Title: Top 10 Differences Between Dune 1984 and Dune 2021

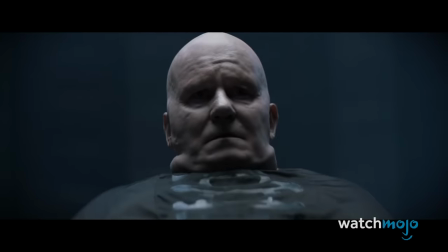497s
Actors Kenneth McMillan and Stellan Skarsgård both portray Baron Vladimir Harkonnen as grotesque and villainous, but take very different approaches.
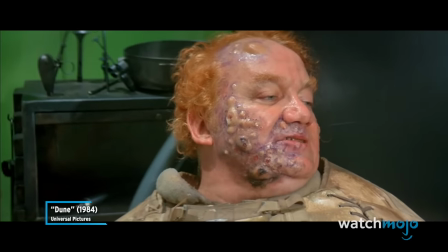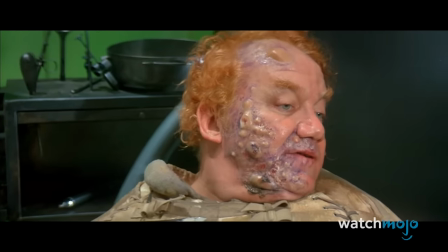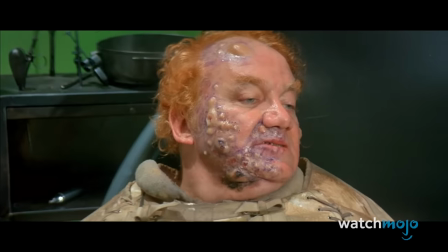517s
While Macmillan's over-the-top performance can be fun, it's hard to take him that seriously.
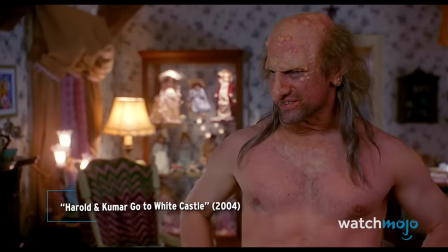523s
Like, he looks like a cross between freak show from Harold and Kumar and Inspector Clouseau's Quasimodo disguise.
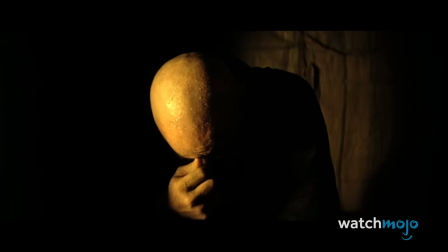529s
Meanwhile, Skarsgård's Baron has echoes of Marlon Brando's Kurtz in Apocalypse Now or an unmasked Darth Vader.
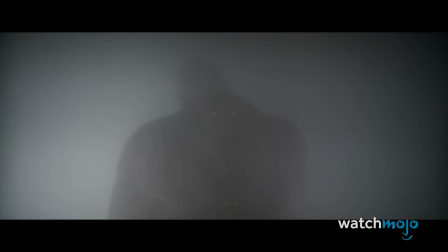537s
He's frail and overweight, but still intimidating, dignified, and calculating.
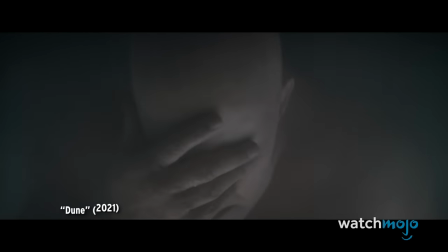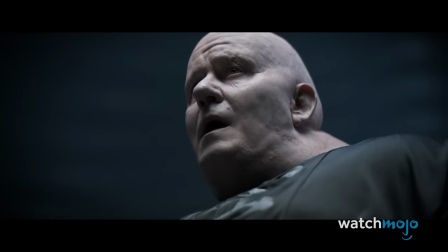550s
Skarsgård's Baron possesses a booming voice, but he gets just as much across with his deep eyes.
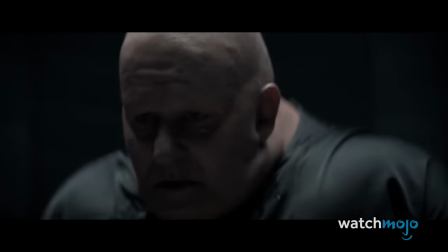556s
Even his anti-gravity devices, which came off as pretty silly in Lynch's film, have a chilling effect here.
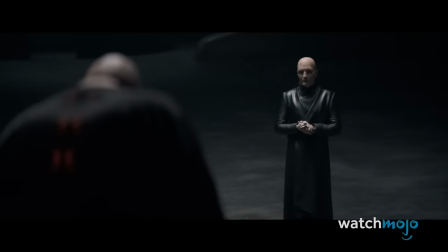562s My desert.
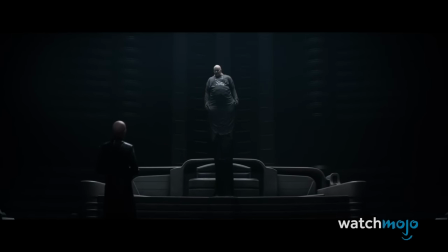566s My Iraqis. My doom.
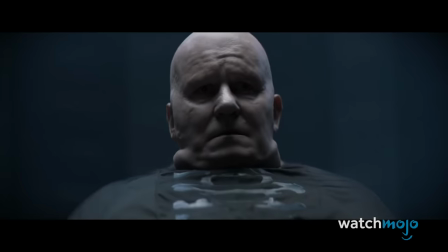571s
Villeneuve sought to give the Baron, quote, a bit more dimension, and we think he succeeded.
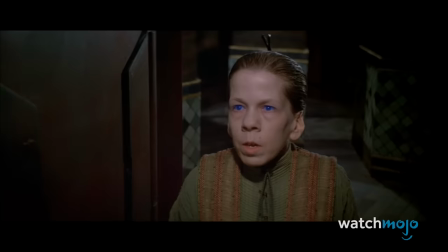577s
Number three, stronger female characters. From Virginia Mattson to Linda Hunt to Sean Young, Lynch's Dune certainly had some capable actresses.
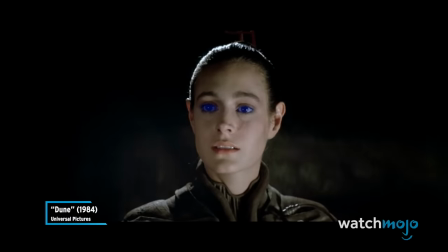586s Tell me of your home world, Uso.
The film didn't always give its female characters much to do, however.
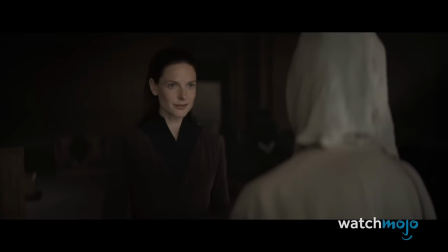591s
Villeneuve told co-writer Eric Roth that he wanted to focus more on the women, finding Lady Jessica especially, quote, fascinating.
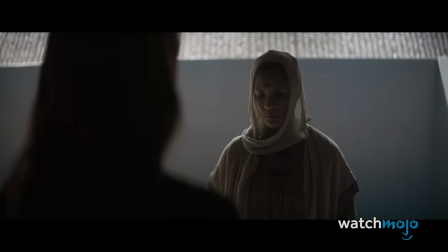599s
Played by Rebecca Ferguson here, Jessica is practically a co-lead, and even gets to partake in physical combat this time around.
I must warn you, whatever you're hiding, it won't be enough.
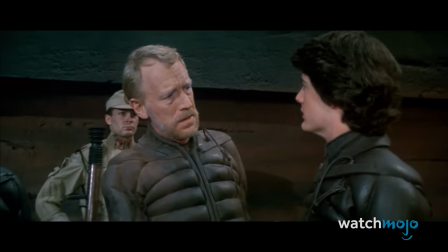612s
Dr. Kynes was male in the book, and portrayed by Max von Sydow in the 1984 film.
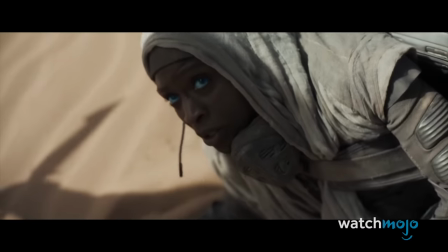617s
According to Sharon Duncan Brewster, Villeneuve, quote, wanted to write the role for a woman, casting her.
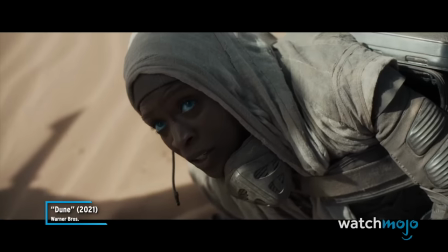624s I serve only one master. His name is Shia.
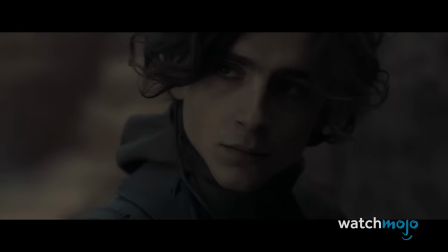629s
We imagine Chani will be more prominent if a sequel moves forward, but even during her limited screen time, Zendaya leaves a powerful impression.
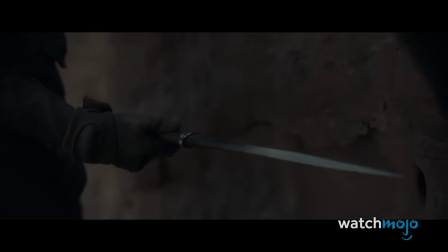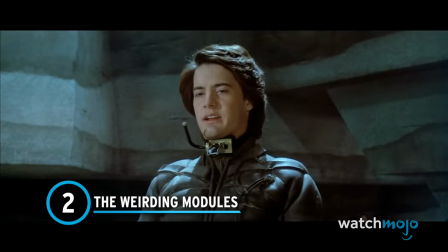645s
Number 2. The Weirding Modules Lynch made
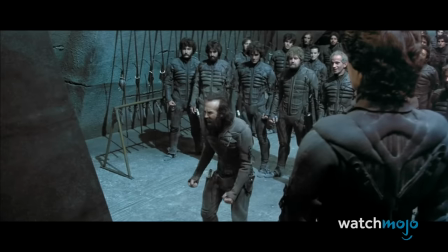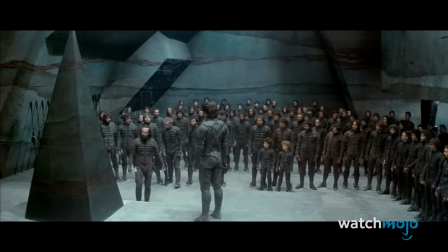659s
a lot of odd additions to his adaptation, although the weirding modules are perhaps the most eyebrow-raising.
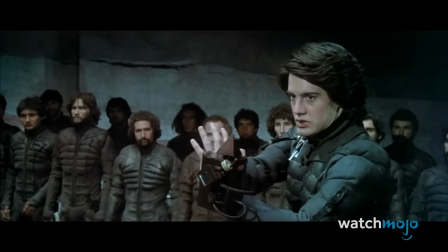665s
These sonic beam devices essentially turn sound into a weapon.
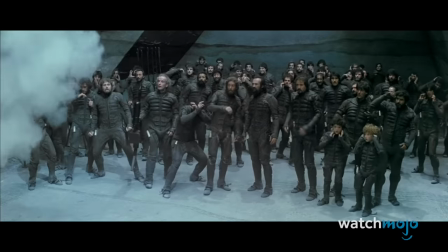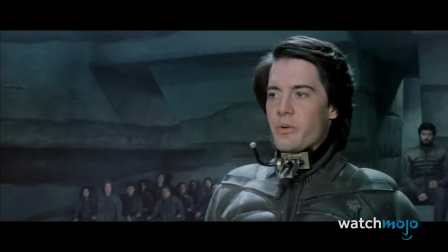679s This is part of the weirding way that we will teach you.
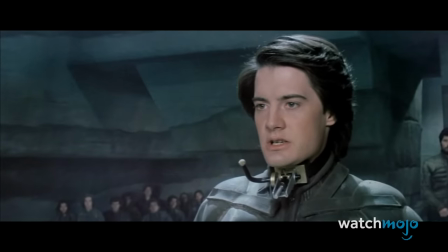683s
Although weirding modules were not in the book, they derive from the weirding way, a form of Bene Gesserit martial arts.
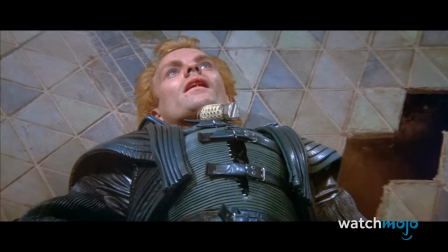690s
So why did Lynch make this change? Apparently because he wasn't interested in seeing, quote, Kung Fu on sand dunes.
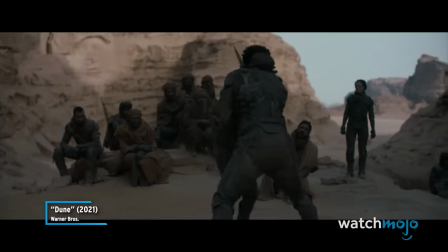699s
Villeneuve wisely ditches the sound guns, putting the focus back on close-range combat.
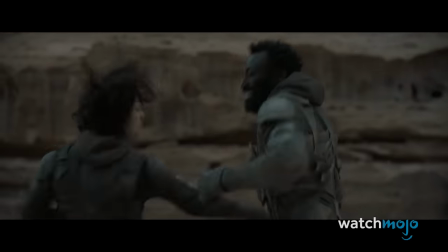704s
Paul spends much of the film learning about the weirding way, and assuming that a sequel gets the green light, we expect he'll pass everything he knows on to the Fremen.
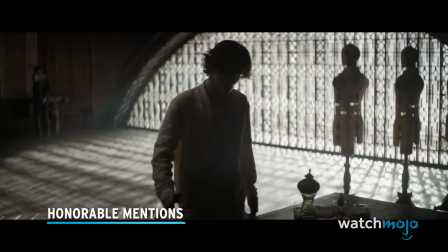712s
Before we unveil our number one pick, here are some honorable mentions.
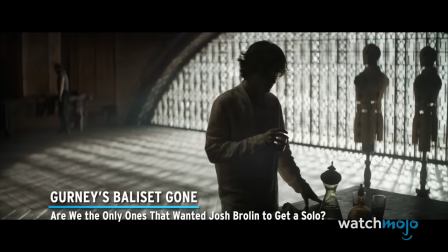717s
Gurney's Balasset Gone Are we the only ones that wanted Josh Brolin to get a solo?
Give us a song instead.
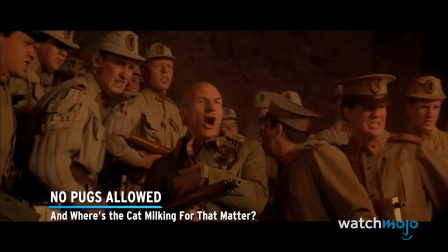727s
No Pugs Allowed And where's the cat milking for that matter?
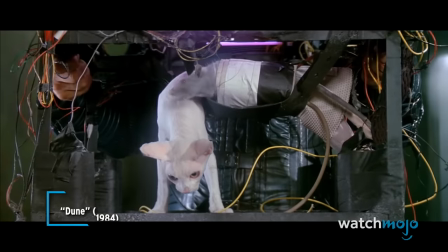731s By milking this smooth little cat's body, you receive your antidote.
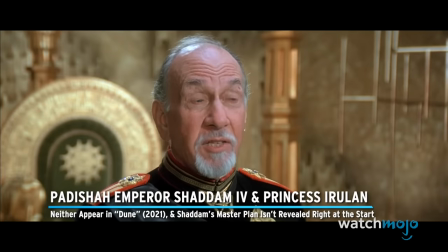737s
Padasha Emperor Shaddam IV and Princess Irulan neither appear in Dune 2021,
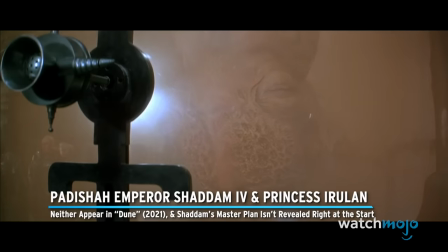743s
and Shaddam's master plan isn't revealed right at the start.